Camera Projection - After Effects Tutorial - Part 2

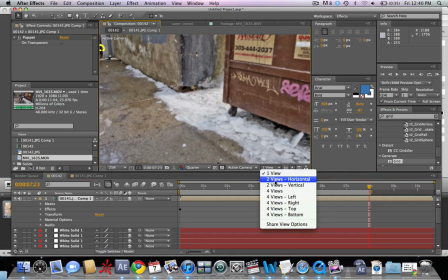4:07 Let's un-solo this layer and we're going to make it 3D now so that we can put it into the 3D world we've just made.
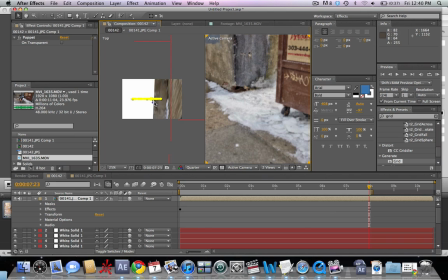4:14 So let's go back to our two views so we can see where the layer has been moved to. We're going to take this shot of Haley and move it into the composition where we want it to be.
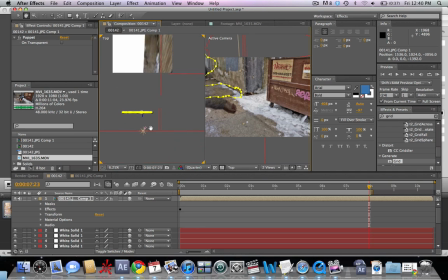4:27 Let's move it closer to the camera here and we're going to rotate it after moving it right in front of the camera so that it
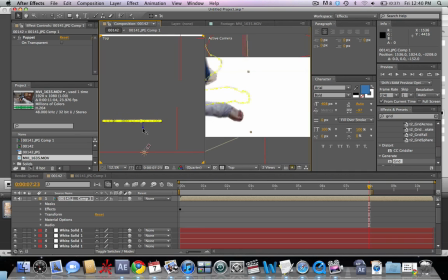4:36 faces towards the camera you can see that the
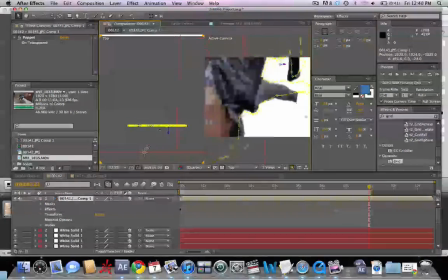4:42 new layer is dark and that's because right now we have shadows on it so we're gonna take this off in a bit but go ahead and move it
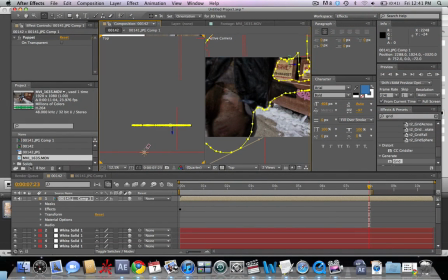4:49 right in front of here you can see the camera on the left side and we're taking our new layer rotating it with a w button here so that it's faced straight towards the camera let's
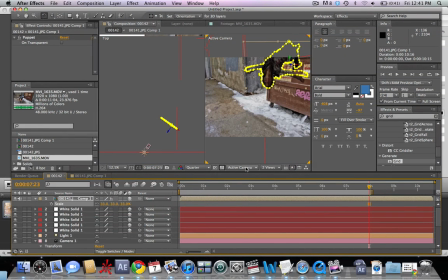5:02 go ahead and make it a little smaller hit the s button with the composition layer selected and make it smaller and now we're going to go back to our single view
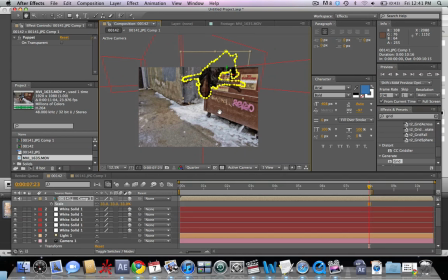5:10 take a look here and it's a little bit high so we're going to move it down a little bit
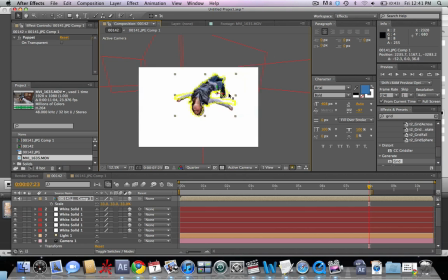5:21 just a little bit of rotation here move it a little bit to the left and now we can take off
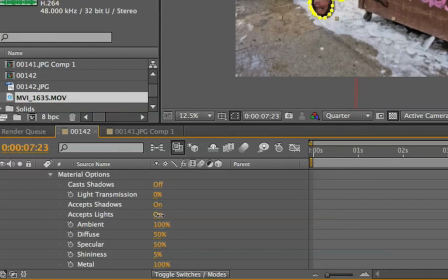5:29 of the material settings that are making it so dark so let's go to accept lights and turn it off here and accept shadows and turn it off as well.
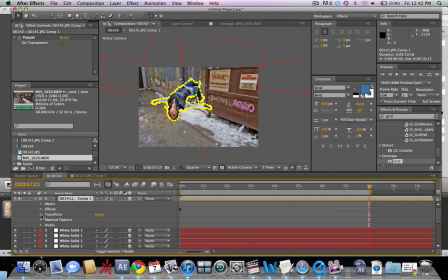5:39 Okay and so remember for this type of effect you can really use any photo or video that you have. We're going to take the position and animate it just slightly so it looks as though she
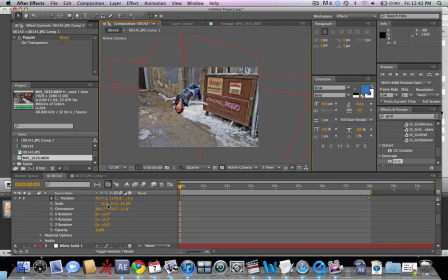5:54 is either rising or sinking very slowly as we dolly in with the camera. I'm going to make it a little bit bigger and let's take a look here.
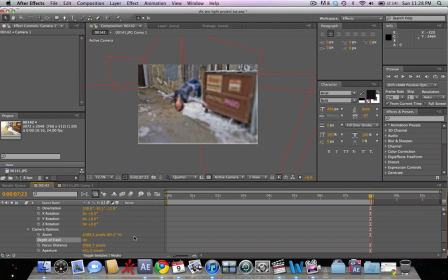6:11 We're going to take our depth of field under the camera options and turn it on and we're going to take the aperture
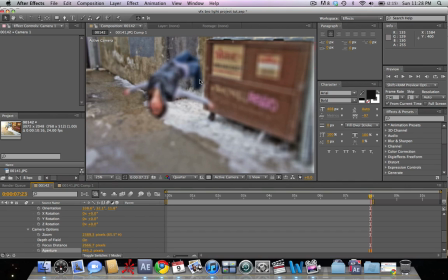6:17 and set it up to 445 pixels just so that we can tell where our focus point is.
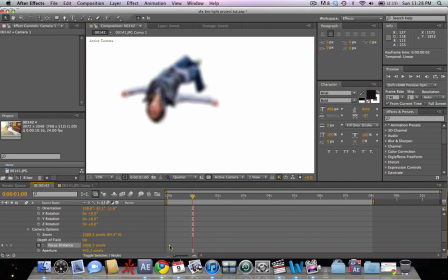6:25 So we can see she's very blurry right now so we need to change our focus point. We're going to set a keyframe here because we want her to come into focus while she starts off out of focus.
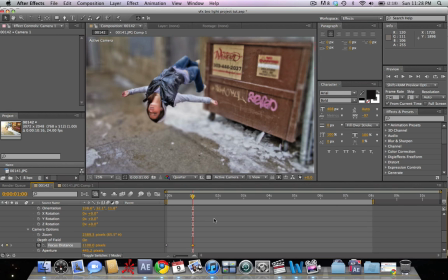6:33 We can see that the back walls are in focus right now. But we're going to change the focus point to about 1,000 pixels and we can see that that makes her in focus.
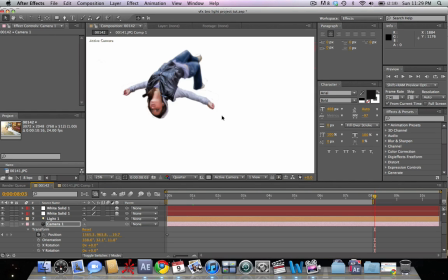6:41 With each project it's going to be a little different depending on where your subject matter is. But she looks very in focus there.
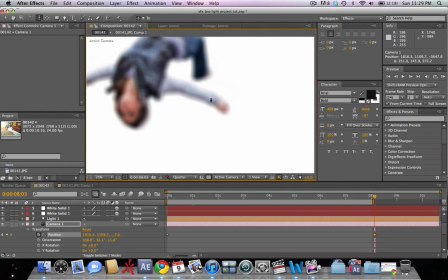6:47 The dolly moves in so as the camera gets closer to her the focus is going to get out of sync.
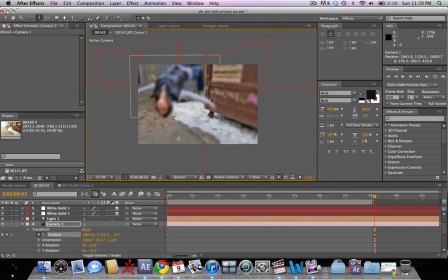6:53 So we're going to as the camera moves in we're going to change the focus to say focused on her.
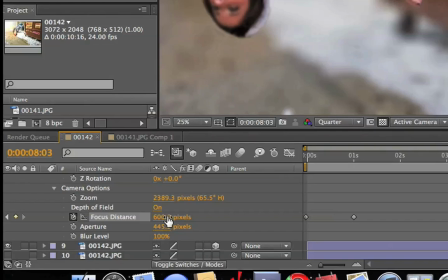6:58 So let's go ahead and move the focus distance to let's try
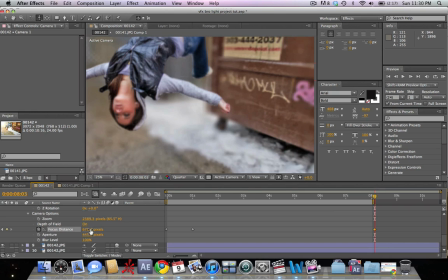7:03 675 and that looks pretty good right there so as the camera
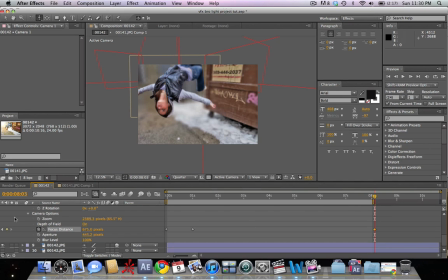7:09 is moving in we also see the focus is being pulled to stay on her so we start off with focus on the back wall then it switches to her after
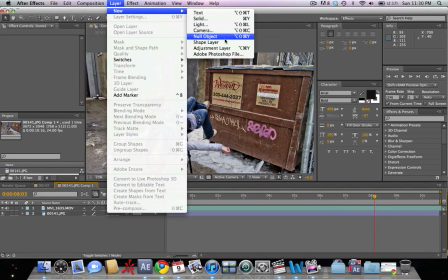7:21 about a second and then it stays on her as we continue the dolly in and so now we have opened the composition of the layer that is
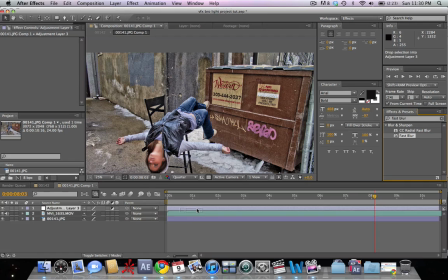7:29 haley and we're going to add an adjustment layer and add a fast blur to this top adjustment layer and we're going to set the fast blur
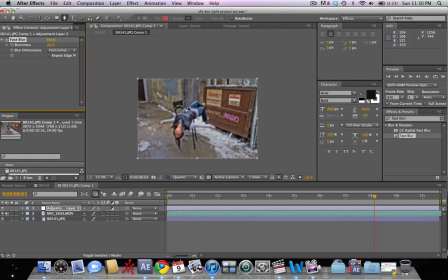7:37 to about 22 what we're doing here is because she is perpendicular to us her back legs would actually not be quite as in focus as the front of her because that's where we're focused on so we're adding a fake depth of field here by setting a mask by hitting the g button and
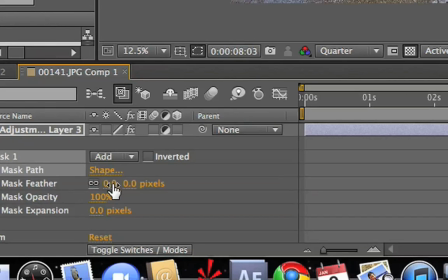7:53 adding a fast blur to her legs. We're going to go to the mask settings and feather it out a little bit so that it gradually gets in and out of focus.
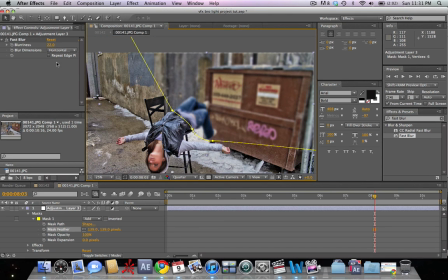8:02 And let's take a look. That's not bad. We are going, as you can see, her back legs here are now out of focus where the front of her is in focus.
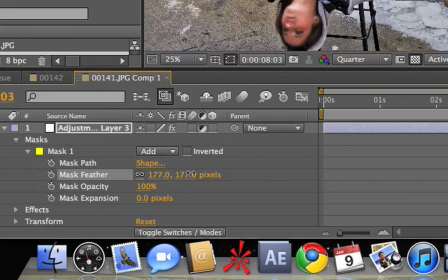8:11 We're going to set it to about 18, so not quite as drastic. Make the feather a little bit more.